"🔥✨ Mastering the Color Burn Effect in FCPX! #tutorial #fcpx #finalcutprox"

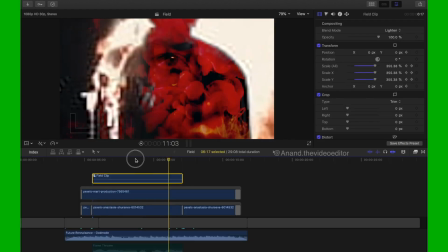247s
So I'm done with this top layer of man burning,
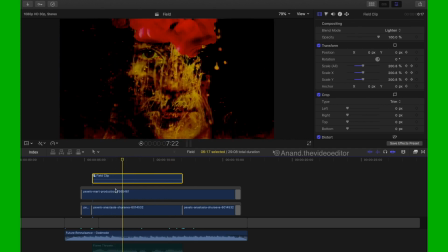252s
and you can see the blend mode of the man burning is set to lighten. Okay, it's right here in the inspector, and I have zoomed it from the first frame. You can see this added to transform of this first clip,
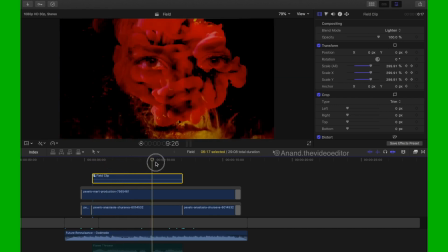275s
and slowly the man gets larger in the face, and until it's zoom outs. So this is the final scale of the clip.
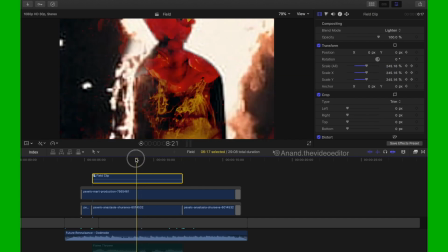294s
Okay, so I have given this zoom in effect to the man burning, And I have also given the zoom in effect to this woman, which you can see in the transform. I've added some keyframes. I'll just play it once. You can see the woman.
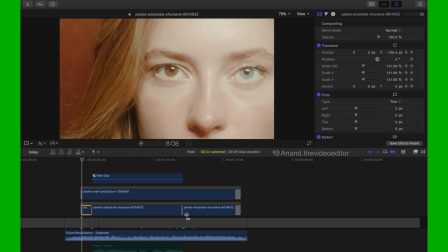317s
We are zooming into her face. Yeah, so this animation has been added through keyframes.
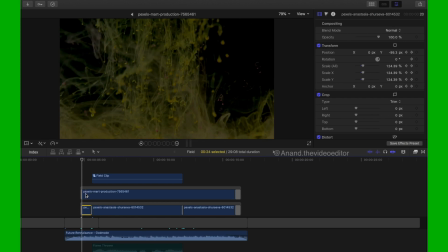329s
Okay, and this clip,
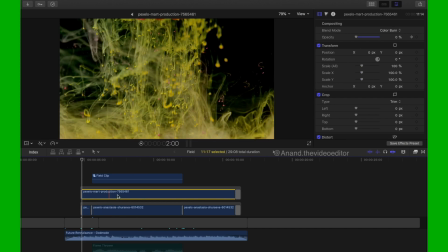333s
the painting clip in the water, which is adding a texture to it. This is set to a blend mode called color burn.
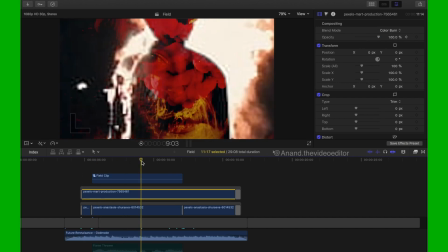346s
I really like how it looks and gives the effect a very red look.
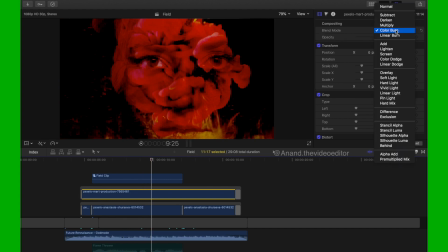354s
You know, I can change this to something like screen.
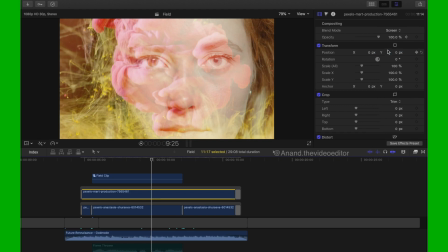361s
But I really wanted that red to come out, so I have kept it. So I have kept this to color burn. Okay, spend some time in adding some layers to the sound.
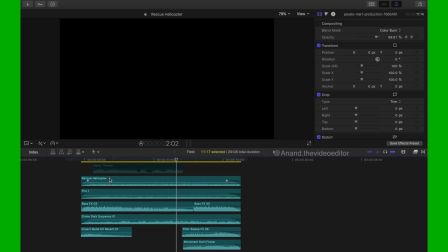377s
I have added rescue helicopter sound to give some effect. I have some fire sound in the background.
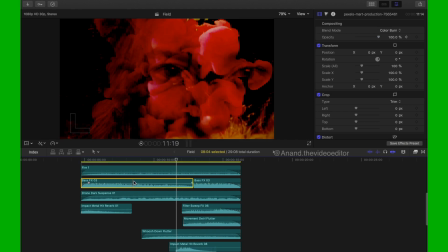385s
I have some this which gives like a good bass.
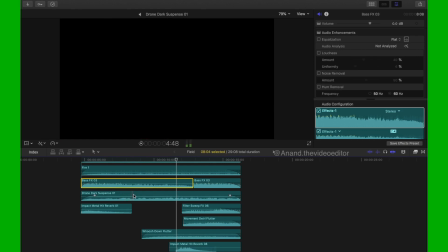394s
Then I have this drone sound which creates a bit of suspense. Then I have added some metal hits in the beginning and in the end. I have reversed this metal hit to just give that
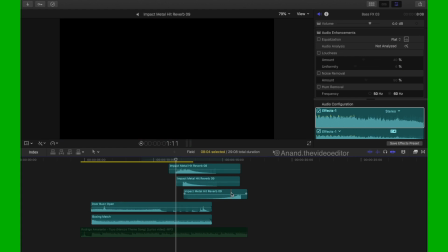414s
effect of the sound being sucked back, and lots of things that I have added. I have added something
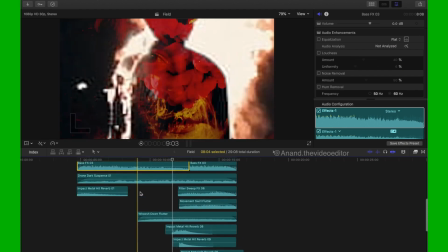427s
boxing match and door was open, just to give that heaviness to the video.
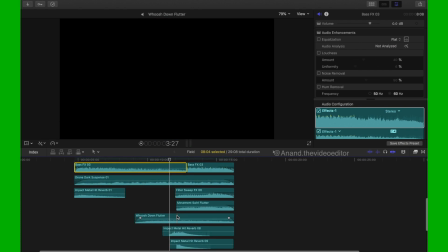434s
I've added some whoosh. So I have played a lot uh, while experimenting this,
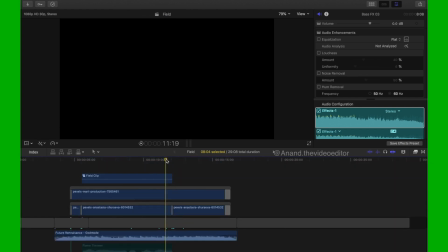443s
and yeah, so far I enjoyed it.
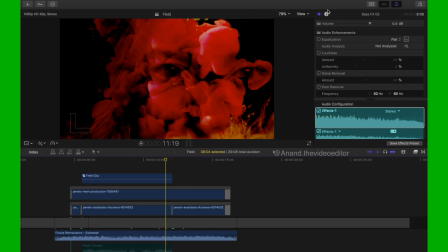447s
I enjoyed creating this clip. It was very much something that I didn't plan.
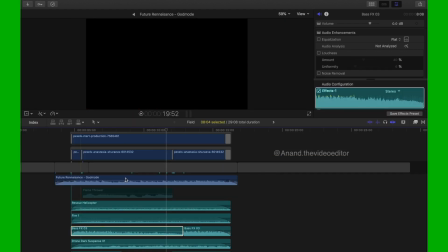454s
Obviously, I've added some music also in the end.
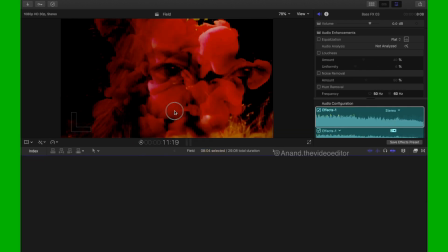458s
Yeah, so that's all I think I have to share inside this breakdown tutorial.
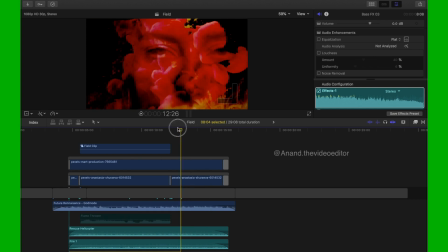466s
And see you guys in next tutorial. Don't forget to follow me on Instagram and on YouTube channel.
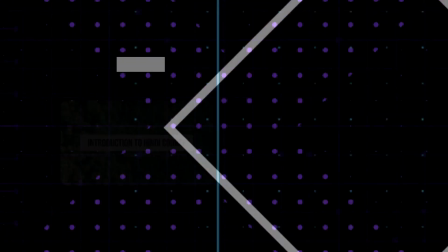475s
Please subscribe. Okay, so all right. Thank you so much and see you guys soon.